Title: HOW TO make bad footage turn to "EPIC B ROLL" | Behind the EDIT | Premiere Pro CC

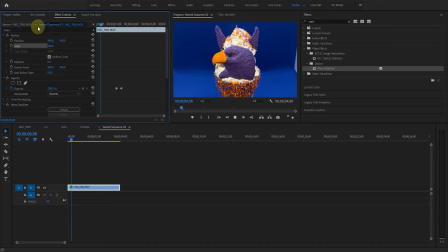(20:29)
ये ओरिजिनल फुटेज, तो ये फुटेज एक्चुअली बहुत इपिक नहीं लग रही है, इसलिए उसको अच्छी बनाने के लिए ऐसे बनाई है।
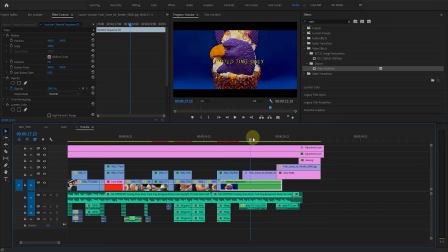(20:43)
ओके, सो यहाँ पे ये की रखी हुई है और लिमिटेड टाइम ओनली, जो क्लाइंट के मैंने एज यूजुअल बोला क्लाइंट की डिमांड थी। और यहाँ पे ये लोगो, और ये लोगो आफ्टर इफेक्ट में रेंडर किया हुआ है, थोड़ा ग्लिच लगाया हुआ है आप सुन सकते हो।
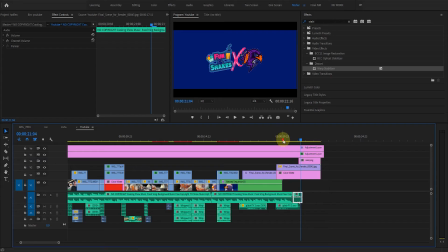(20:59)
ओके, और ये लोगो जो है उसके नीचे कलर मेट रखा हुआ है, जो लोगो पीएनजी था से इसका ये और ये सारा कलर थोड़ा कंबाइन मिलकर, थोड़ा कॉन्ट्रास्ट मिलकर अच्छा लगता है, इसलिए मैंने ये ब्लू कलर रखा। सो नीचे ये रखा और यहाँ से स्टेबल इमेज, ये सिर्फ ये लोगो के पीएनजी है और कुछ नहीं है।
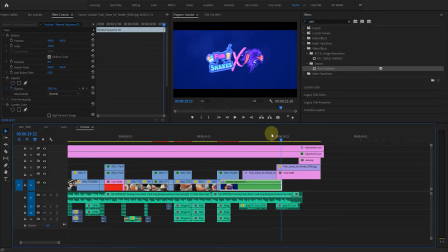(21:19)
और ये कलर करेक्शन की बात कर लेते हैं। सो कलर करेक्शन मोस्ट इम्पोर्टेंट है, दिखा दूँ ये कलर करेक्शन है।
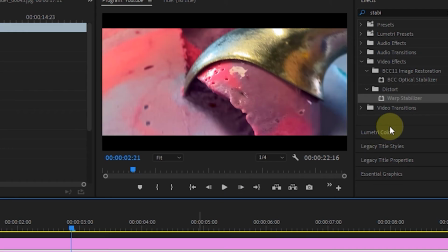(21:26)
तो एक कलर करेक्शन में
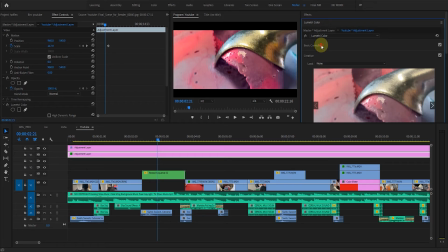(21:30)
यहाँ पे कोई लट्स डाला नहीं हुआ है, कोई लट्स डाला हुआ नहीं है, ये यहाँ से सेटिंग हुआ है।
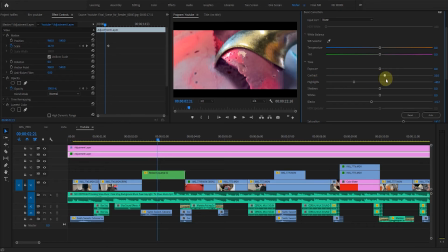(21:35)
जैसे कि ये कॉन्ट्रास्ट थोड़ा ज़्यादा कर दिया है, हाईलाइट कम कर दिया है, ब्लैकनेस थोड़ा ज़्यादा रखा हुआ है, थोड़ा आईफोन की फुटेज थोड़ी हमेशा थोड़ी वाइट ज़्यादा रहती है, थोड़ा ब्लैक कर दीजिए। सेचुरेशन हमेशा की तरह बढ़ा दिया है,
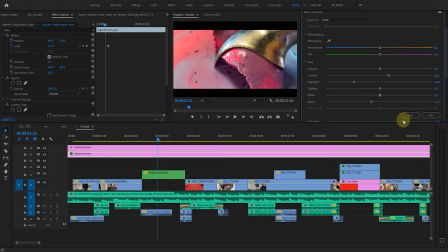(21:51)
जैसे कि कोई भी कॉमन फ़ोन होगा उसका सेचुरेशन इतना ज़्यादा नहीं होता है, तो उसका सेचुरेशन बढ़ा दिया है।
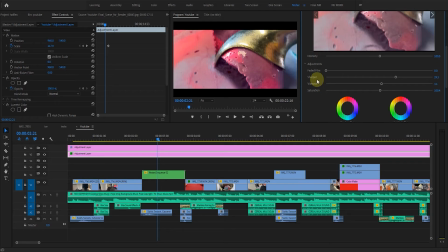(21:59)
और कव कव में शार्पनेस थोड़ी बढ़ा दी है क्योंकि थोड़ा ब्लर होता है, कोई भी फ़ोन का फुटेज होगा इतना तो क्वालिटी होगा नहीं, तो एड के अंदर थोड़ी क्वालिटी डालने के लिए थोड़ा शार्पनेस बढ़ा दीजिए, थोड़ा शार्पनेस बढ़ा दीजिए। ठीक है, कव द मोस्ट इम्पोर्टेंट, ये हमेशा याद रखिए ये चीज,
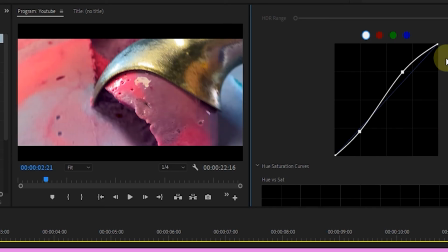(22:22)
ये कव, ये कव से बहुत ही इफेक्ट होता है। ये कव मैंने हर मेरे बीरोल के ट्राई में मैंने यूज किया है, जैसे कि मैंने इससे पहले भी जो मैंने बीरोल बनाया हुआ था, जो मेरा बैक का बीरोल, वो भी मैंने सिर्फ आईफोन पर शूट किया हुआ था।
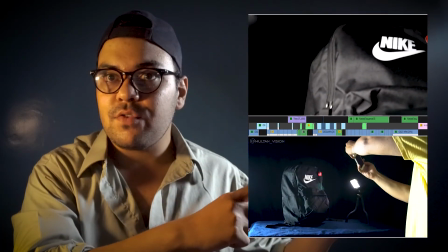(22:34)
जैसे कि ये जो क्लाइंट के एडवर्टाइज है वो मैंने सिर्फ एक ही शूट मैंने ये आईफोन से किया हुआ है, और वो अच्छे से बना हुआ है और वो अच्छे से इपिक भी बना हुआ है।
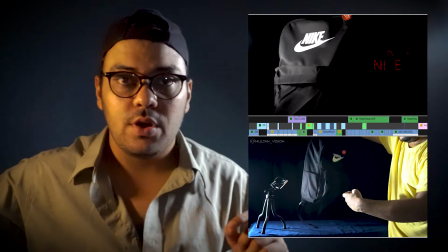(22:42)
वो एडवर्टाइज सिर्फ एक आईफोन से यूज किए और उसके अंदर लाइट भी एक ही यूज की है, जो एडी है लाइट है, जो मार्केट में 2200 की मिल जाती है। सो ये एक ही लाइट यूज़ की है और आईफोन ऐसी यूज़ किया हुआ है, जो पुराना आईफोन है उसे मैंने एक ऐड बनाई है,
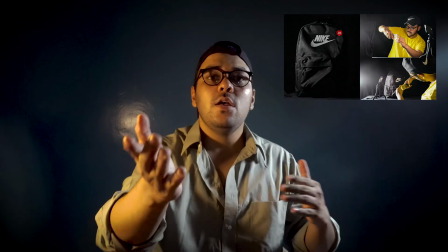(22:57)
आप लोगों ने पसंद भी अच्छा किया अल्हम्दुलिल्लाह, तो आप चाहो तो वो भी देख सकते हो।
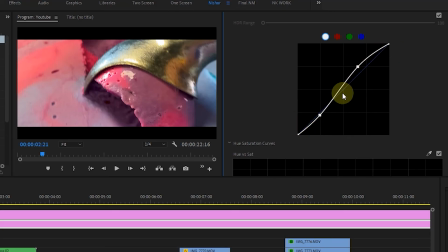(23:01)
उसमें भी मैंने सिर्फ यही ट्रिक यूज़ करी है, जैसे कि ये एस कव हो जाता है, तो ये ट्रिक हमेशा यूज करी, मेरे सारे बीरोल में मैंने ये ट्रिक यूज़ करी है। मैंने ऑलमोस्ट मेरे सारे बीरोल में मैंने लट्स हो सके इतने कम यूज कर रहे हैं। हाँ, ऐसा नहीं बोल रहा हूँ कि मैंने हर बार लट्स नहीं यूज कर रहे, मैं एसलॉक 7 में शूट करता हूँ और ऑलमोस्ट ये बेसिक ट्रिक से मेरा काम हो ही जाता है और अच्छा हो ही जाता है,
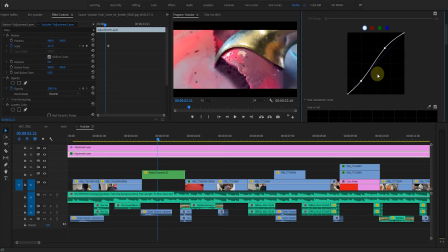(23:24)
कोई मेरे को ज़्यादा दिक्कत करने की जरूरत नहीं। अगर हो सके तो ज़्यादा से ज़्यादा आप ये चीज कर सकते हो, जैसे क्रिएटिव में ये शैडो टिप्स है ये कर सकते हो, ये थोड़ा हाईलाइट का सेटिंग कर सकते हो, बस ज़्यादा से ज़्यादा ये कर सकते हो। ये कलर करेक्शन किस तरह करते हो उसका भी मैं एक अच्छे से एक ट्यूटोरियल बना दूंगा इंशाल्लाह, जैसे ये नेक्स्ट वीडियो बाद मैं वो भी वीडियो बना दूंगा। सो या, सो आई होप कि आपको ये वीडियो अच्छा लगा, अगर आपको ये वीडियो अच्छा लगा तो मेरे को इंस्टाग्राम मेंबर को फॉलो कर दिए, इसका मैंने पूरी टाइमलाइन साइड और डिटेल इनसाइड मैंने ऑलरेडी रखा हुआ है, सो आप वहीं से भी इजीली सीख सकते हो।
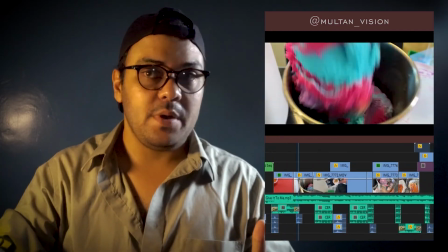(23:58)
ये तो वहाँ पे कुछ डीएम आए हुए कि ये चीज़ एडवर्टाइज में कैसे बना पाई,
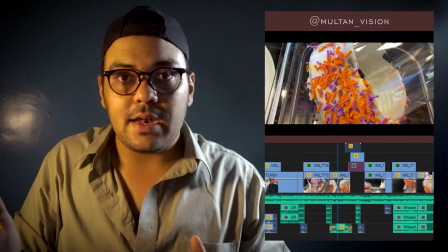(24:03)
कैसे ऐसी फुटेज को ऐसे बना पाई, कैसे एडिटिंग कर पाई ऐसा, सो मैंने ये आपको बता दिया है। तो ऑलरेडी अगर जब शॉर्टकट में सीखना चाह रहे हो, अगर जब पहले से एडिटर हो और आपको ये सब चीज़ें ऑलरेडी समझ आ जाती है, और ये कैसे किया है कैसे नहीं, आप टाइमलाइन साथ देख के भी आप समझ सकते हो, तो देख लीजिए, ये वीडियो मैंने ऑलरेडी रखा हुआ है, सो आप यहीं से भी सीख सकते हो।